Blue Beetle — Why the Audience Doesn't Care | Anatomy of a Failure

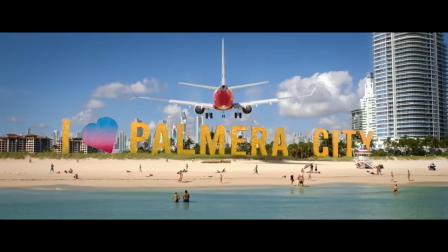To give you a better sense of what I mean look at the introduction of the hero Jaime which is basically this.
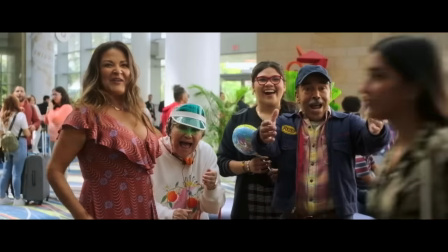He arrives at the airport of his home city to reunite with his family. That's it.
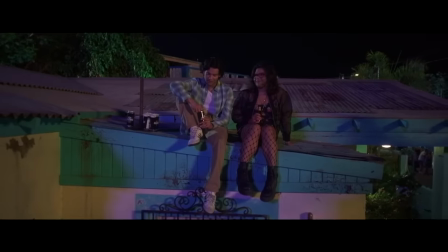He talks with his family. He goes to eat with his family. He goes home and looks at the city's guideline and then he goes to a cleaning job that his sister got him.
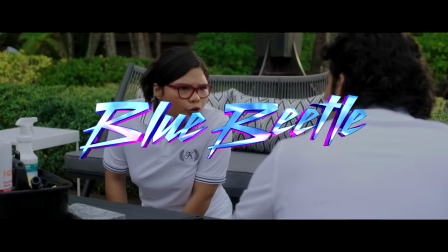That's it. That's how this movie sells its new DC superhero character to you.
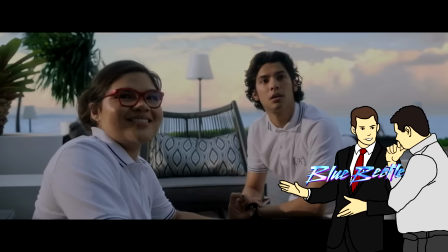As a guy who is in no way interesting or deserving of your attention.
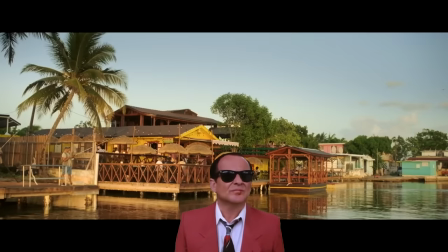That's how the movie sells itself with absolutely nothing of value.
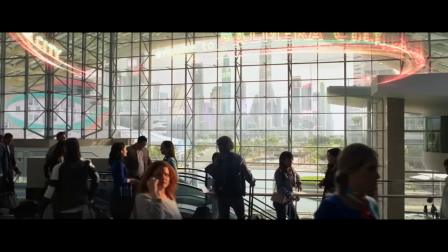And before we get into whether any value is sold later on,
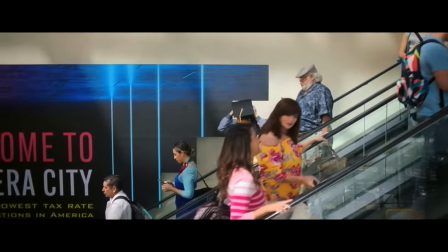what you must understand as a filmmaker is that, as in real life, first impressions in film are everything.
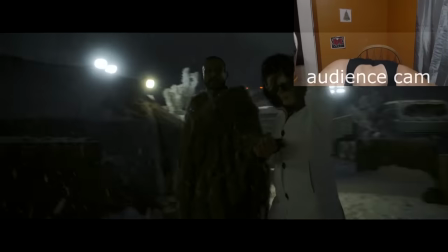If the first impressions are lacking, it's really tough to come back from them, which is why you have to make the most of what you have right away.
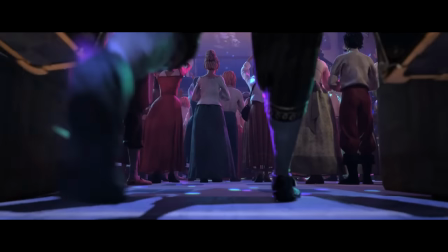In Puss in Boots, Puss in Boots is introduced with him throwing a fiesta in his enemy's casa,
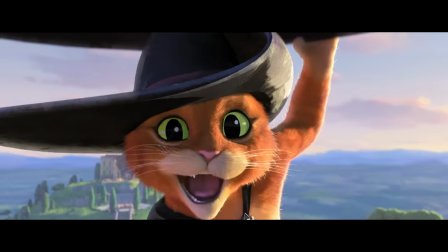after which he defeats a Shadow of the Glass's Colossus a thousand times his size.
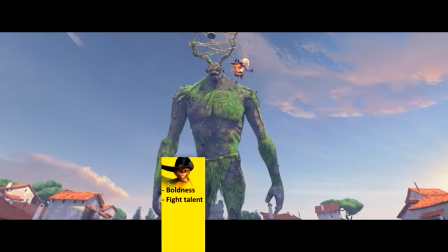His boldness and fighting talent is right away very apparent.
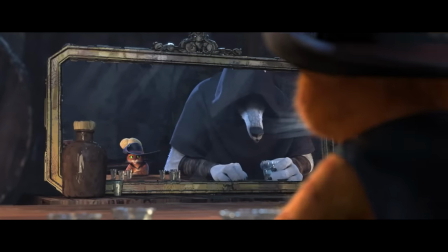And then the wolf is introduced with him showing up to wipe the floor with pussy boots with barely any effort.
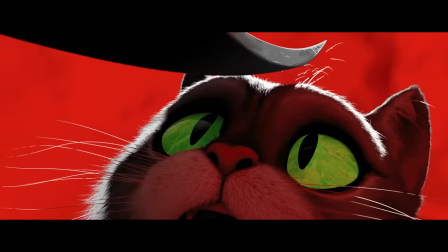The first impressions are very strategically used to build
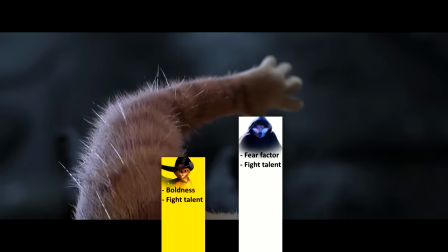up the value of who these characters are and a reason to be invested in them.
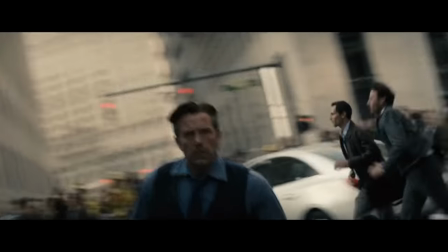I mean, even more criticized DC movies are able to do this. Bruce Wayne is introduced with him running into collapsing buildings.
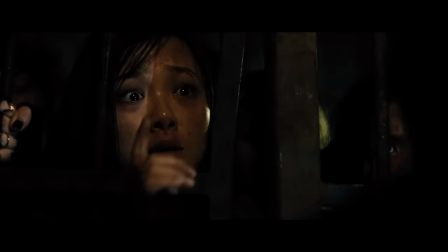Batman is introduced with him terrifying civilians and robbers and even police.
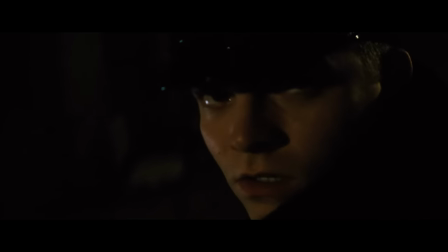Even though we all already know that this character is awesome, this movie still immediately sells us on why he's awesome.
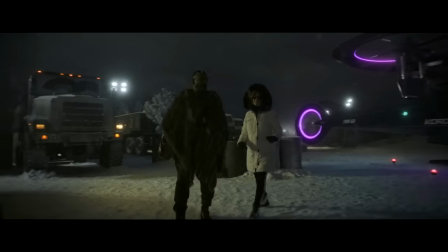Whereas in Blue Beetle, not only are characters sold as just whatever characters who may as well be anyone,
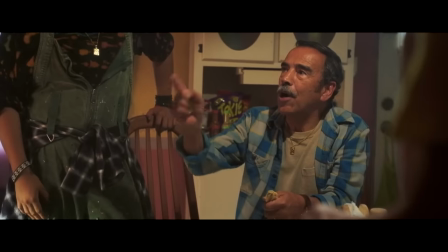but the first impressions also work against the inherent value of what's on sale.
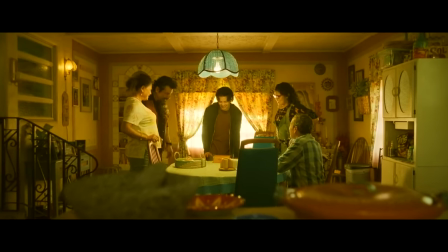The Mexican culture, for example, down the line, turns out to be the biggest reason to watch this film, yet the beginning focuses mostly on its stereotypical negatives.
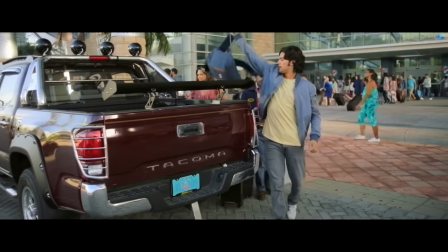Oh, the heroes are Mexican, so they're immediately worried about being arrested.
Is that kind of talk right there that's gonna get us all busted?
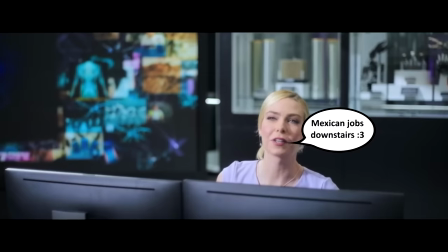Oh, they're Mexican, so they struggle to get a proper job because of discrimination.
No, it's on me.
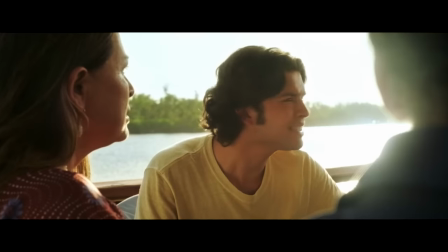Oh, you can stand there. Okay. Why don't you have a seat, Jamie?
Oh, they're Mexican, so they're losing their business and neighborhood to capitalism,
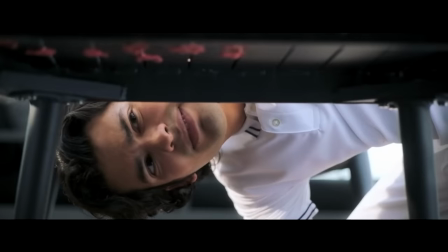and they work as lowly house cleaners for the whites, who are disrespectful and obscene to the point of being comical.
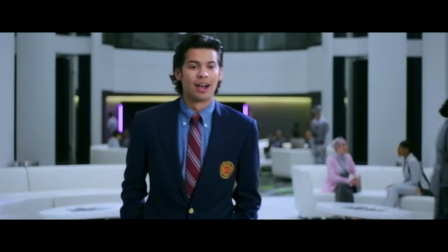And look, I'm not trying to dispute these struggles or say that they shouldn't be included.
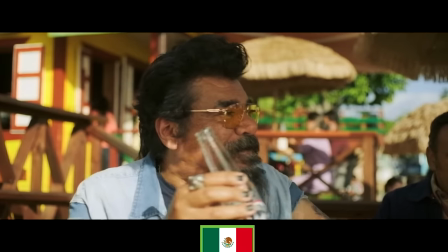I'm just saying that if you want audiences to get into a movie about Mexican culture,
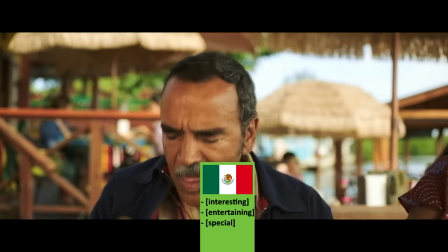then maybe your first action should be to sell them on why they should get into Mexican culture.
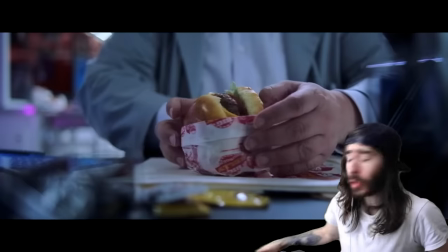Give them reason to be interested and invested in it. Because stuff like this doesn't quite do the job.
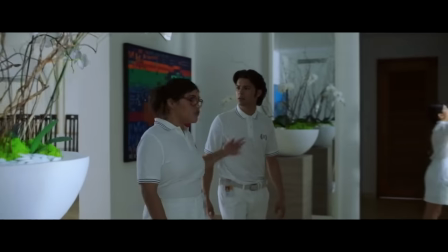If your initial showcase of Mexican characters is about them not respecting basic rules they're being paid to follow,
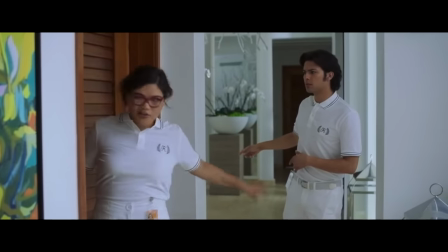I'm not exactly hooked to want to see more.
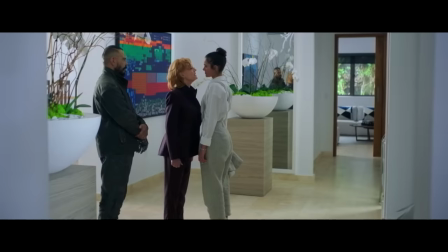If your initial showcase of the hero is an action showcasing his virginity, Hey you, get your damn hands off.
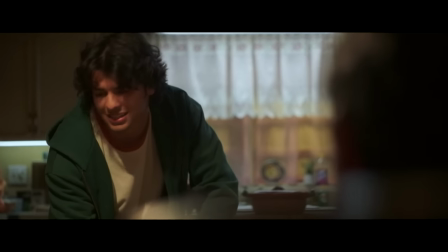You know. I don't know you, and I don't care to know you.
All of which is a bummer, because again, the Mexican culture turns out to be the best part of this movie.
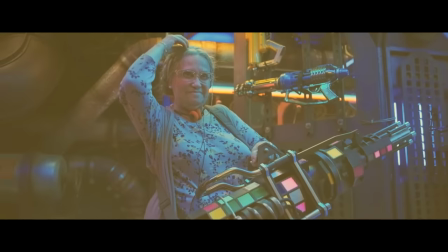To be Mexican means to stick together in every situation, to do things together no matter what those things are, to play for the same team all your life.
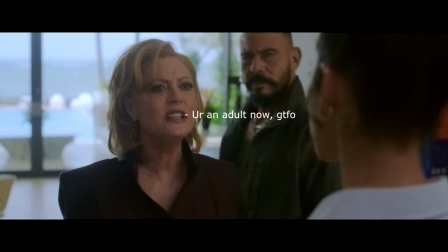Which I find very interesting, because it's just so different from what I've been taught.
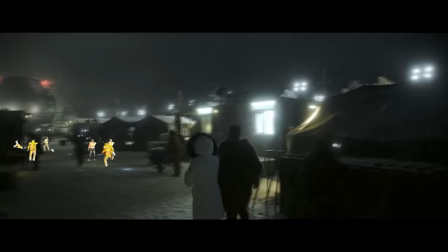So, next time, maybe begin more with that. Like for example with the villains clearing out a squad of armed locals at the dig site to establish their deadliness and cybernetic powers.
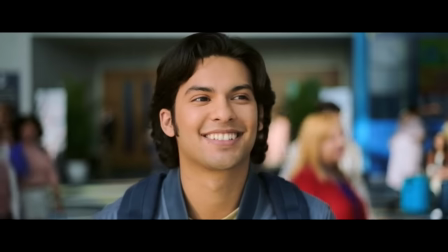Whatever you have to sell, sell it in the first impressions to real audiences in, rather than to do nothing.